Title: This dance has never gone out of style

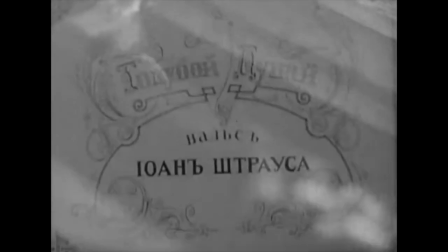This extraordinary montage from the ending of The Great Waltz combines the most classical of musical
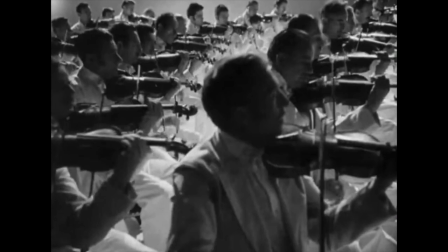works with the editing techniques of Soviet cinema pioneered by Giga Vertov in Man with a Movie Camera.
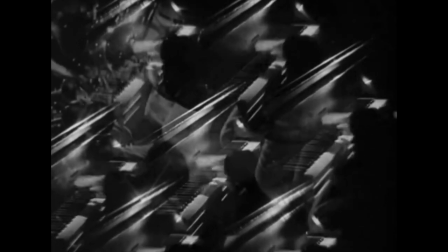It draws a connection between mechanics and industry with the waltz itself,
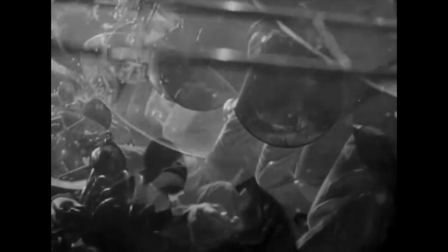and shows how the Blue Danube was able to spread so quickly across the globe.
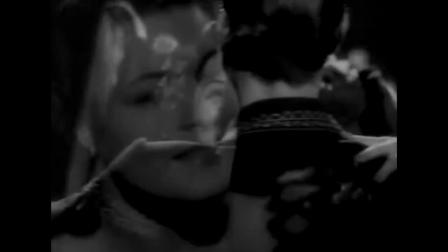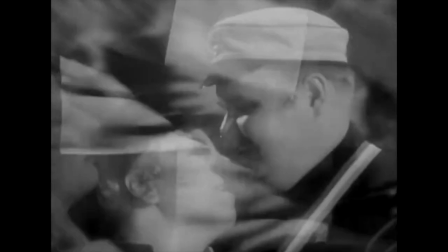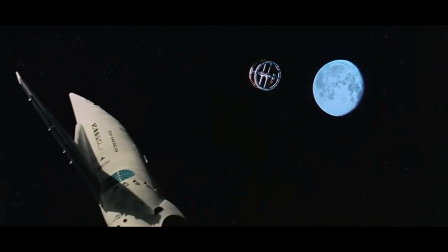And of course, in its best-known cinematic usage, the Blue Danube was even launched into the Earth's orbit when Stanley Kubrick created a waltz with
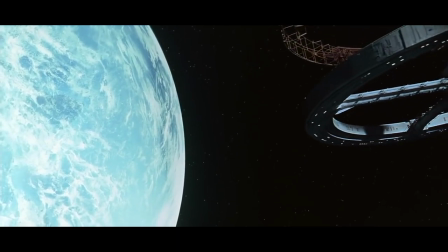spaceships and stations in his 1968 film 2001: A Space Odyssey.
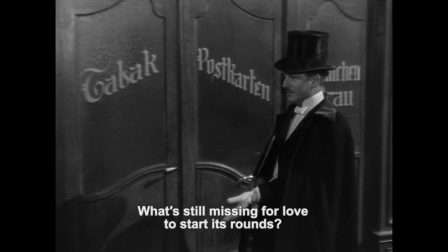Pour que l'amour commence à ronde, que manque-t-il? Une valse. Voici la valse.
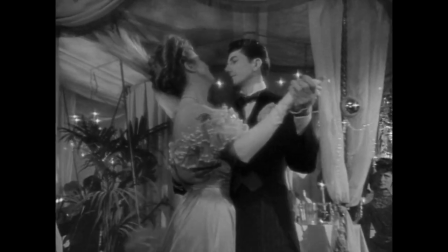The circling motion of the waltz lends itself to a form of travel, including turning back the clock.
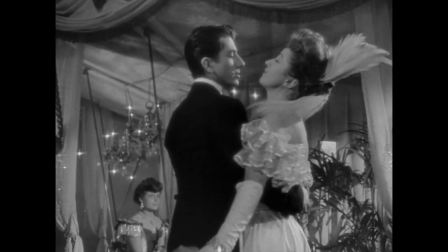German director Max Ophuls used this device in several of his glamorous post-war pictures, including Le Ronde from 1950.
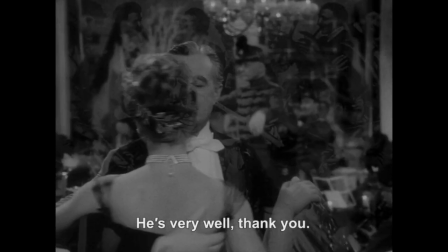Avez-vous de bonnes nouvelles de votre mari? Excellente, merci.
And The Earrings of Madame de from 1953.
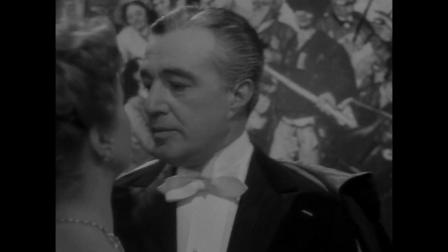Here the waltz forms a continuous motion during cross dissolves and changes of costume to signal the passing of time.
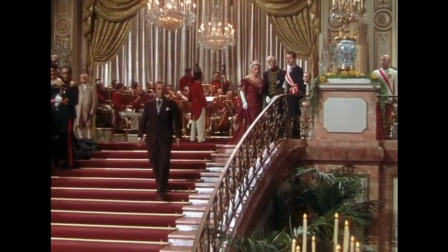We're moving now into the Technicolor era, where the opulence of the Habsburg dynasty became a go-to setting for Hollywood spectacle.
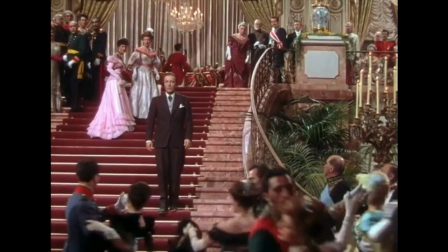In Billy Wilder's musical The Emperor Waltz from 1948,
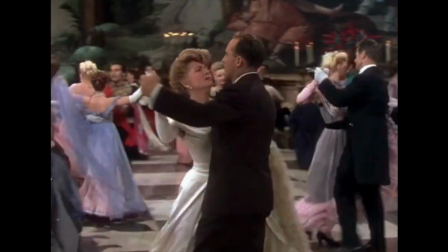we get the impression that Bing Crosby has stepped back in time due to the contrast in costume,
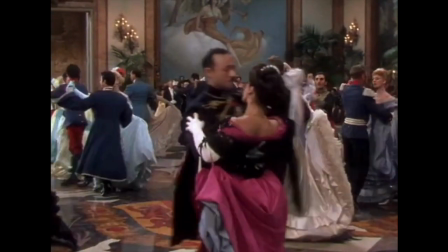although he's actually supposed to be a contemporary gramophone salesman.
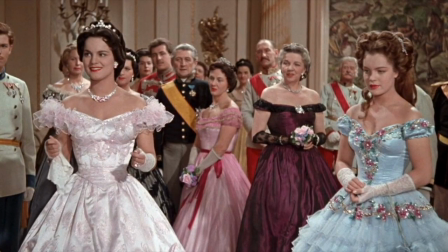Meanwhile, in Austria itself, the 1955 film Sissi, directed by Ernst Marischka, quickly became a national classic.
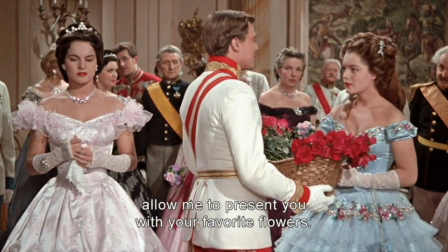It's a lavish, nostalgic vision of Elizabeth of Austria, known as Sissi, played by Romy Schneider,
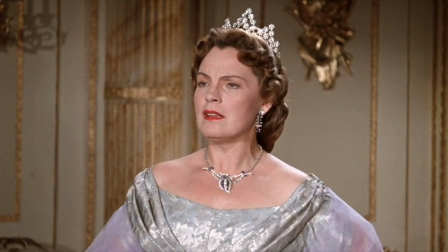and her meeting with Emperor Franz Joseph I, played by Karl-Heinz Böhm, filmed in the spectacular Schönbrunn Palace itself.
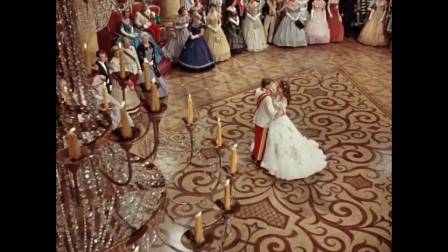The film, as well as its two sequels,
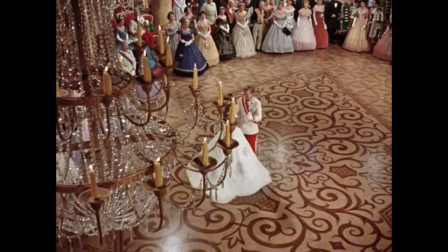draw on the conventions of waltzing etiquette in order to explain the royal controversies to a modern audience.
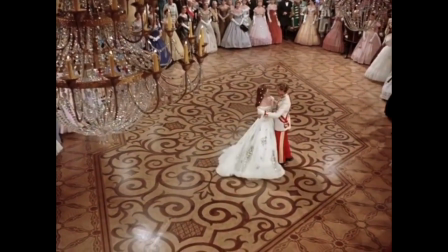However, the films largely avoid a lot of the conflict that affected the Habsburgs during Sisi's lifetime,
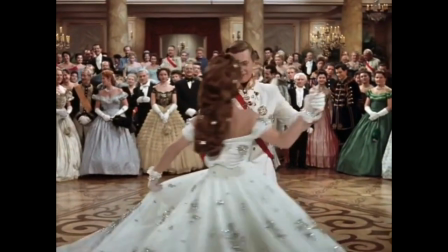including the Meierling incident, and the difficulties that the Empress herself faced.
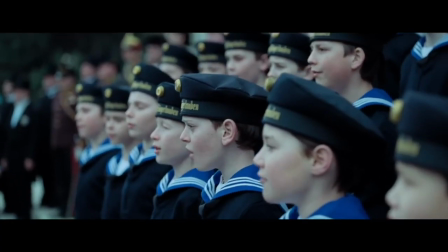A more personal perspective of Sisi has been the subject of the 2022 film Corsage,
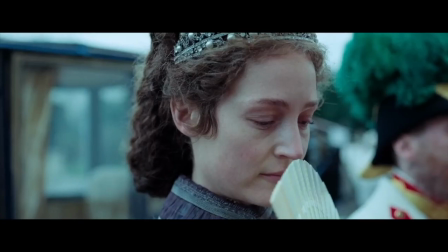directed by Mary Kreutzer, in which Vicky Krieps plays a more honest and human version of the Empress.
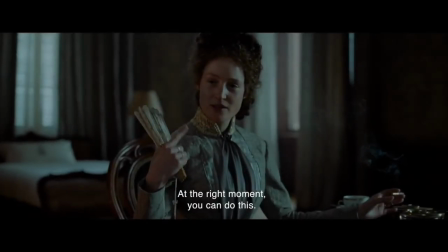Dann in dem richtigen Moment so.
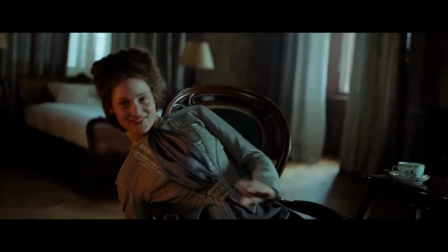The film reveals the difficulties she faced in her life and how she could use the traditions of Imperial Austria, including the waltz, to find some freedom in an oppressive role.
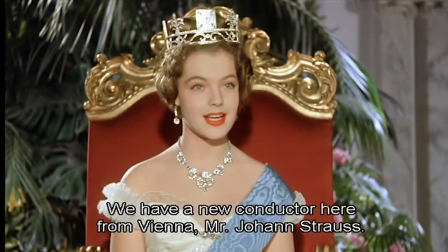Wir haben heute einen berühmten Wiener Kapellmeister hier, Herrn Johann Strauss. Spielt wundervoll.
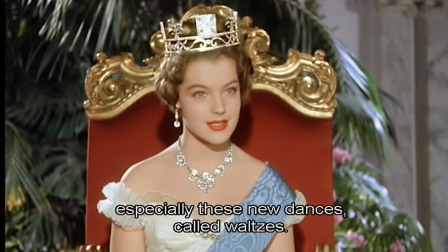Moving out of Austria, the waltz quickly became a cultural export to other courts.
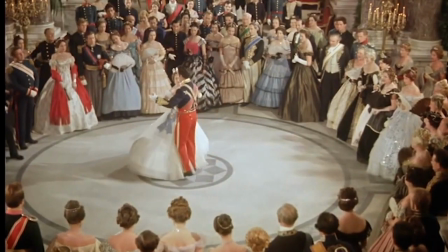Before making Sissi,
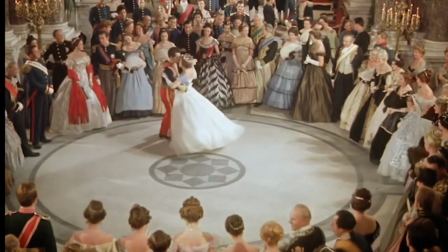Ernst Marischka directed Romy Schneider as Queen Victoria of England in the 1954 film Victoria in Dover,
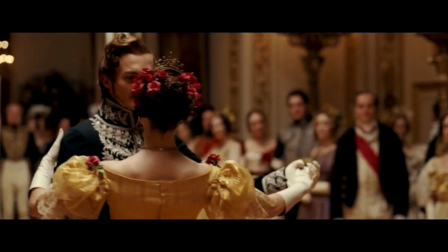a marriage of cultures represented again in 2009's The Young Victoria between the Queen and Albert of Saxe-Coburg and Gotha.
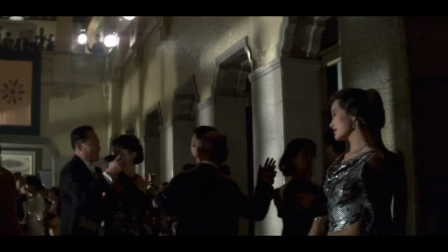Here we see the court of Puyi, the final emperor of China,
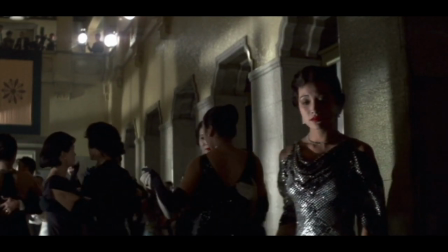dancing to Strauss's Kaiserwalzer in Bernardo Bertolucci's 1987 biographical drama The Last Emperor.
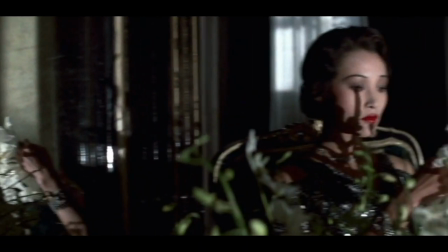The music is out of step with the 1920s setting of Imperial China,
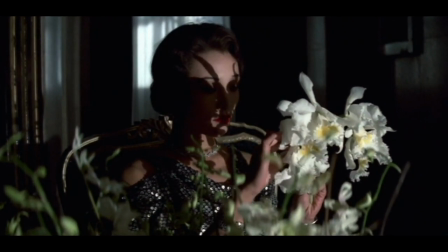signalling the death knell for the Chinese monarchy in the growing wake of Maoism.
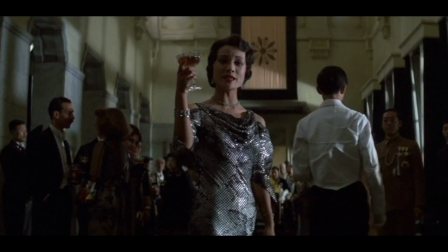10,000 years to His Majesty the Emperor!